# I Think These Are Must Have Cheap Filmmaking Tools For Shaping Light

In my hands are 5 of my favorite tools that don't cost an arm and a leg to help modify light and will help you create better images.
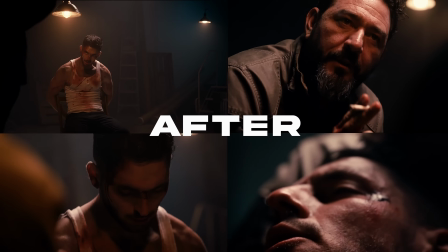6s
See, shaping and controlling light is what takes your footage from looking basic to premium. However, in the beginning, getting the right tools and modifiers to do that can get expensive quick.
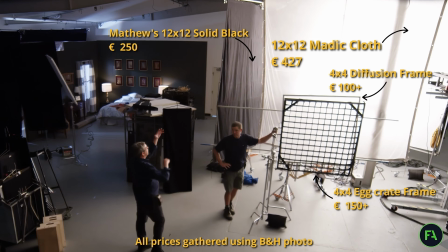14s
So let's look at some more budget-friendly options.
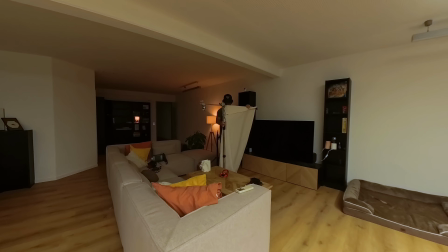16s
And because I'm all about practicality, I'm going to be setting up some scenes to show you exactly how awesome these budget options can be, like how I'm using one right now. So the first budget-friendly tool that we're going to be looking at is muslin, which is mostly used to bounce light.
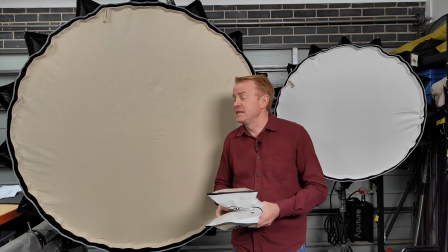28s
Now, there are 2 types of muslin, unbleached and bleached muslin.
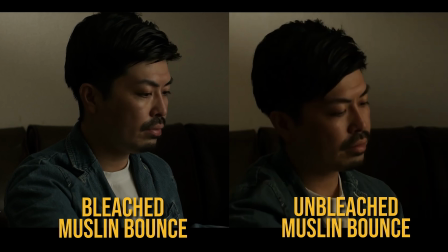31s
The main difference between both of them is that bleached muslin will usually keep the color temperature that's being bounced back relatively the same.
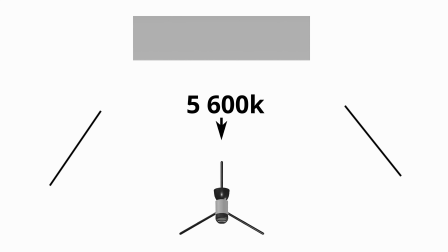38s
If you shine 5,600 Kelvin into it, you're going to get 5,600 Kelvin in return. Unlike unbleached muslin, which is going to warm it up. So if you shine 5,600, you're going to get about 5,100, 5,400, something along those lines.
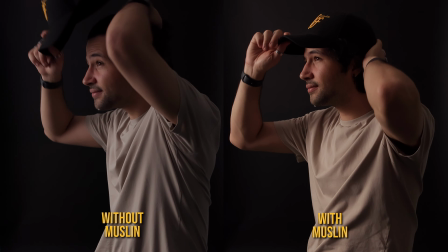50s
And an added benefit of it is that it makes the skin just feel warmer, richer, and just makes it pop, which is why I love using unbleached muslin the most.
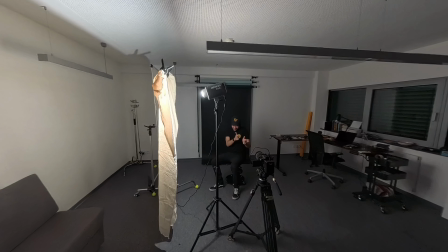57s
And I like using it in one of 2 ways. One is just a direct bounce, so take the light, shine it directly into the muslin and have the return hit my subject.
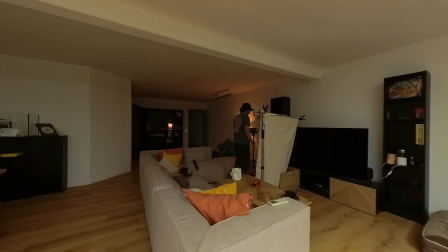64s
And the second way is a much fancier cove lighting setup, which just gives a much more natural, flattering wrap around the image. And it's one of my favorite ways to light. If you want to see a video on how to do that, let me know and I will make a video.
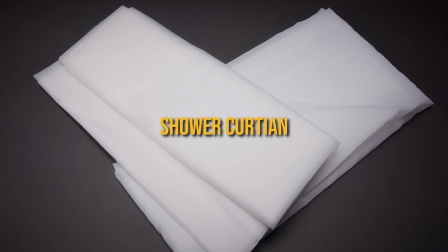76s
So the next scene that we're going to be shooting, we're going to be using a shower curtain, or you can use shears to create this.
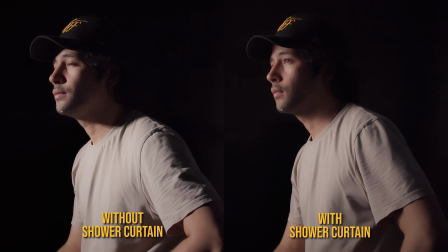81s
Now, shower curtain and shears are great tools for diffusing light, and shears have the added benefit that they can be used for set design to help elevate a space,
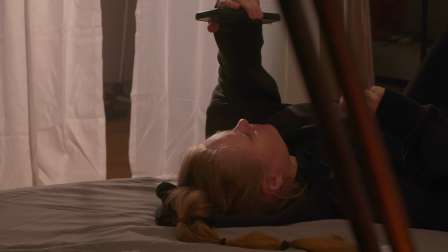89s
but also you can use a little bit of trickery to make it motivate a light that might not actually organically be in that scene. For example, putting them behind the wall and then blasting a light makes it look like the sun.
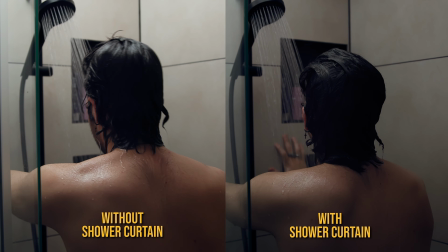101s
Now, I personally love using a shower curtain to diffuse my light because I feel like it has a much more rougher and organic feeling to it when it's diffusing light compared to using a parabolic softbox, which is something that I personally really like when it comes to creating my image art. So with that being said, here's the shot.
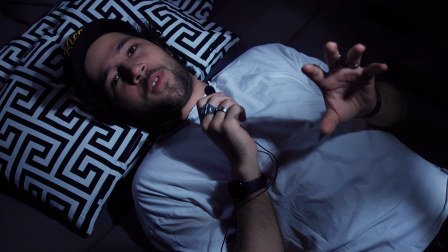117s
So the next lighting modifier that we're going to be looking at, I like to think of it as a Swiss Army knife of lighting modifiers, and it is a black wrap, or what some people like to call cinefoil.
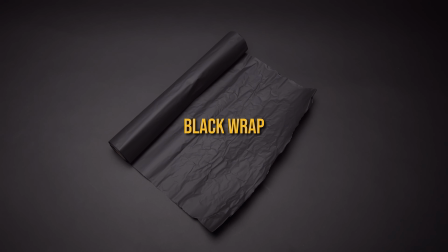125s
Now, all it is heavy duty aluminum that is painted black, and it's primarily used to block and shape light.
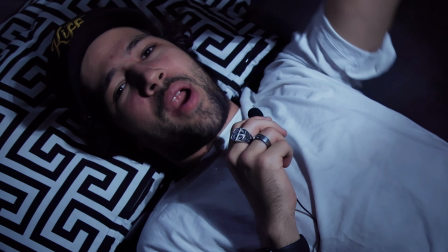130s
So if you've got barn doors and there's like a light leak happening, you can use some black wrap it around the barn doors, and that will help cut any of that little spill that's happening.
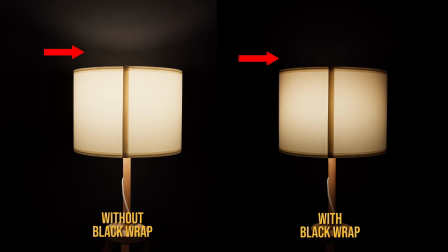138s
Or if you want to have a practical in your scene, but you don't want that light to spill onto the background, you can use some of the black wrap to help direct the light.
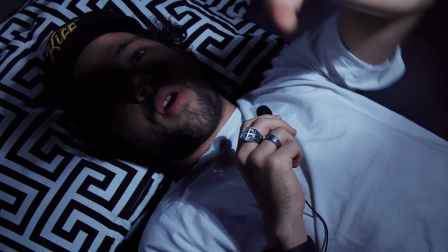145s
But you can get incredibly creative with cinefoil. You can take it, wrap it around your light and create a sort of a snoot, and you can get a direct beam of light with that.
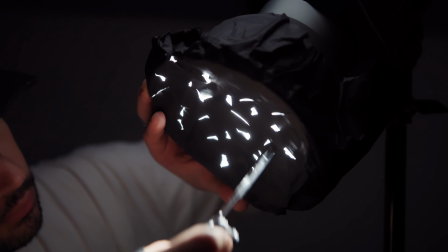153s
You can do what we did to create this scene, which is just wrap the black wrap over a reflector dish and then shank it a bunch to create a weird gobo,
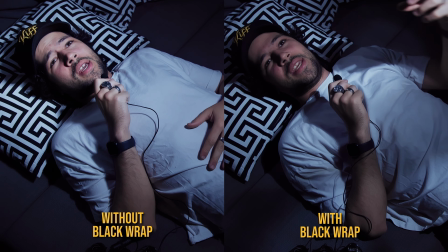159s
which creates this really organic looking scene where the light doesn't just feel very artificial.
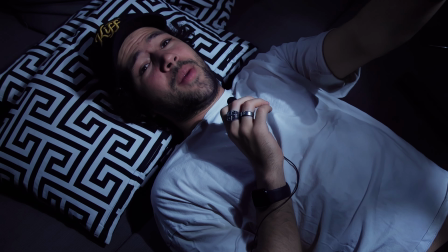164s
But the best part of black wrap, unless you've shanked a bunch of holes into it, is that it's reusable.
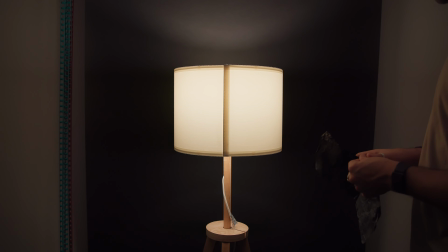168s
You can take it, fold it, roll it up again, and take it onto your next set and use it perfectly fine, no issues. All right, so a different scene than what we've been shooting. This time we're shooting a product shot and we're using a 5-in-1. Now, technically, that's the real Swiss Army knife of the light modifiers because it's 5 tools in one, but there can be multiple Swiss Army knives. Anyway, a 5-in-1 is exactly what its name suggests. It's 5 different lighting modifiers in one.
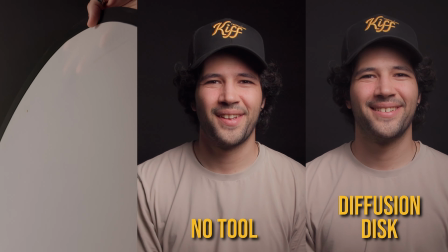194s
So you have a silver side reflector, a gold reflector, a diffusion disc which sits in the middle, and then you get a white side for bouncing and a black side which you can use for negative fill. Now, there are various different sizes of 5-in-1 that you can purchase. You can get really small ones, you can get really big ones. Now, the minimum size I would go for is definitely 65 centimeters. And the reason why is that that is the smallest size that is still going to be usable for quite a few scenarios. Because if it's too small, then you're going to be able to see it and then it becomes a very niche item and then you don't use it as often. And then it spends a lot of the time in your gear closet just collecting dust and you wasted money for no reason, which no one really wants. Now, let's talk about how I'm actually using the 5-in-1 to create this shot. Now, I'm actually using 2 5-in-1s for this shoot. The first 5-in-1, I've completely stripped down to just a diffusion disc,
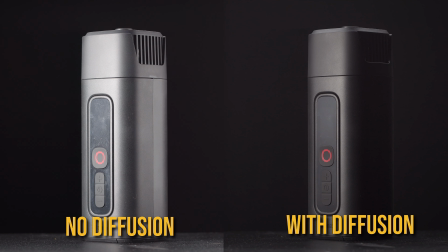233s
and that is diffusing the light coming from my key light so that it's not as harsh and ugly and it's rather soft and wrapping around the subject.
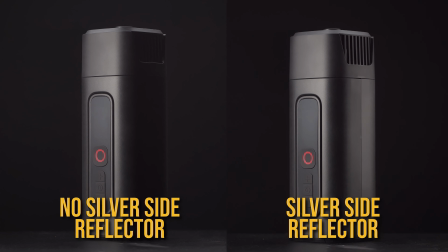239s
The second 5-in-1 I have is using the silver side reflector, and that is just filling in the shadow. And that is how I created this shot.